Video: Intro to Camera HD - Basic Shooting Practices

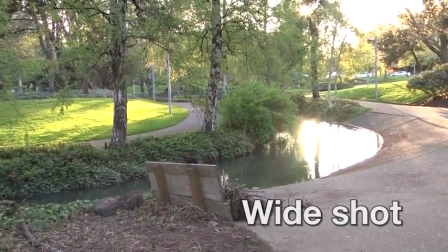5s
There are three basic shots, the wide shot, the close-up, and the medium shot.
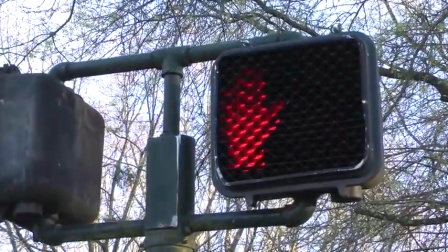12s
Most programs feature a variety of these to keep the show visually interesting.
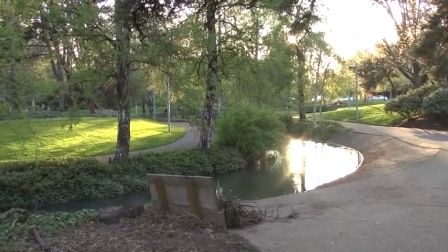17s
The wide shot is often used as an establishing shot because it establishes for the viewer where the scene is taking place.
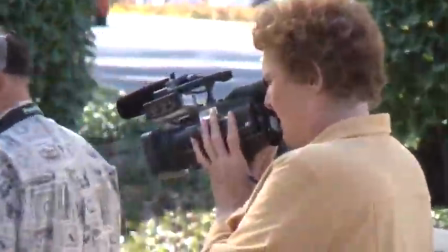25s
The close-up shows details. Any individual person or object you want the viewer to see should be recorded in close-up at least once.
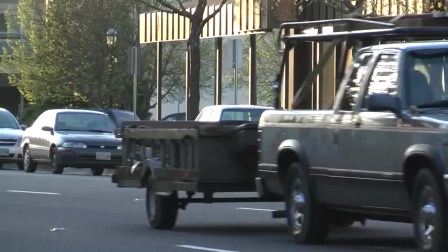34s
The medium shot is anything in between. You will often see multiple subjects grouped together in a medium shot.
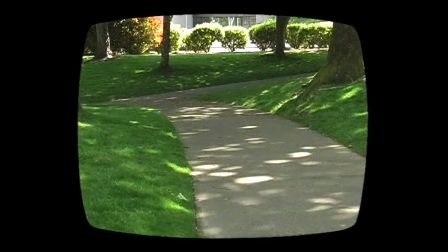46s
It's important to be mindful of the way you arrange each shot because good shots get people's attention. They are essential to a show that flows naturally and gets its message across.
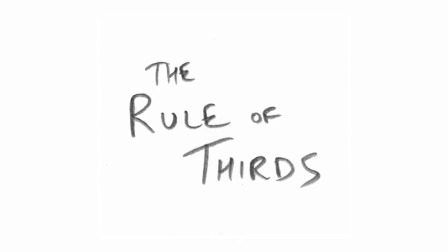58s
The rule of thirds is a quick guideline for composing objects and people within the frame.
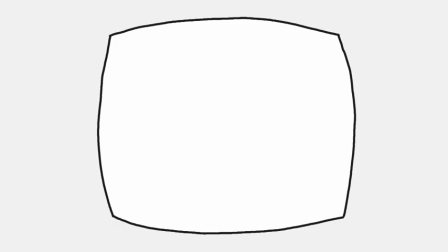64s
Here's how it works. If you imagine your frame divided into thirds both vertically and horizontally, those lines can be used to compose your shot. You can place any critical elements of the shot along these lines or on the intersection points themselves.
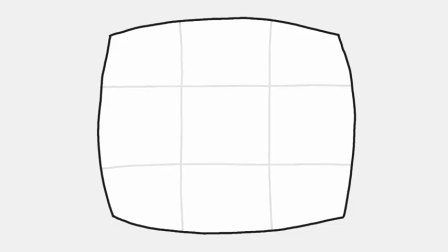81s
This is called composing on the thirds. This shot of a beach sunset is okay. The sun, sky, and water are all present but the composition is lacking. By tilting the camera up we arrange the horizon line along the lower third.
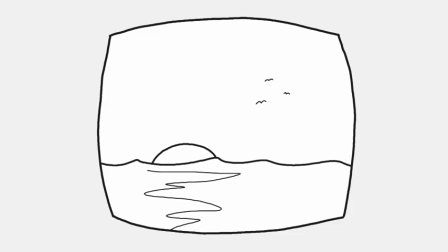98s
By panning right we arrange the sun along the left third. The shot looks much better, balanced, and interesting. This guideline can definitely be applied when working with people. This shot is poorly composed.
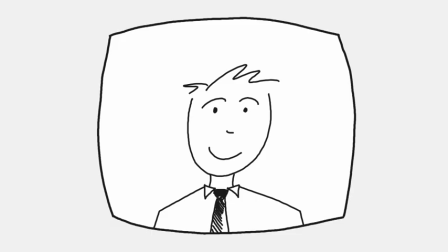113s
The subject's head is bullseye'd right in the middle of the frame, which makes it seem like there's too much space above the head. The shot can be corrected by tilting the camera down to place the subject's eyes along the upper third.
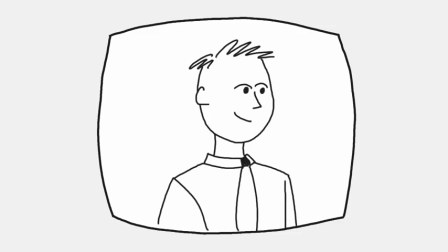129s
In this shot, the subject is looking off camera. It doesn't look quite right. The eyes are in the right place, but there seems to be too much room behind him. He needs what we call looking room.
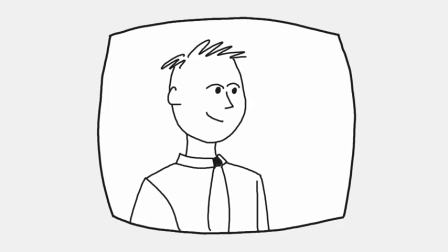141s
Pan the camera to the right, placing the subject's head along the left third.
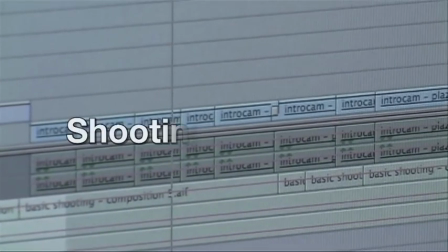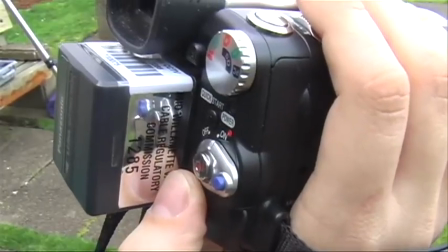154s
Shoot appropriate lengths for each shot. Record at least five to ten seconds of anything, even still life.
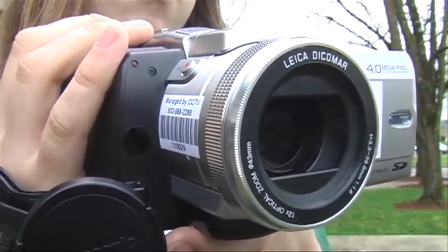162s
If you have nothing to record, stop the camera.
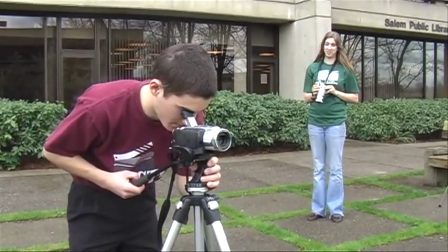166s
It's often better to stop tape before selecting a new shot rather than letting the camera wander around aimlessly.
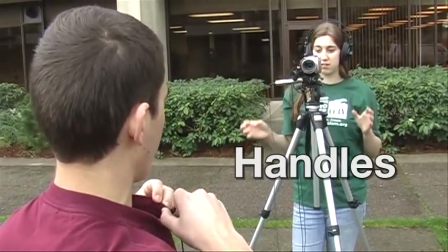173s
Use handles when shooting. Using handles means recording extra seconds before and after the action of your subject.
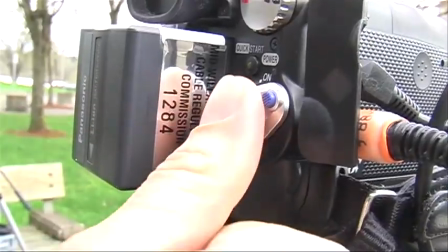181s
This is especially important in interviews with people.
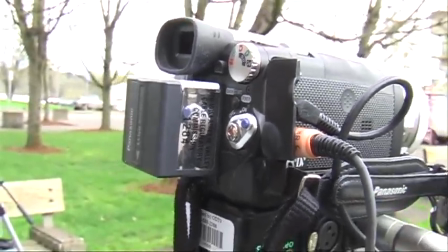185s
Always start rolling well before the person begins to speak and let the tape roll for a while after they've finished.
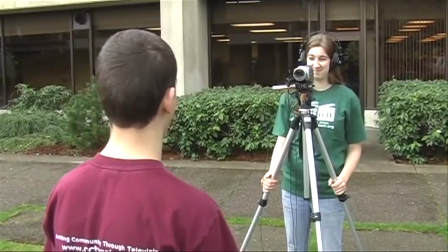192s
This could save you from cutting off any usable parts of the interview.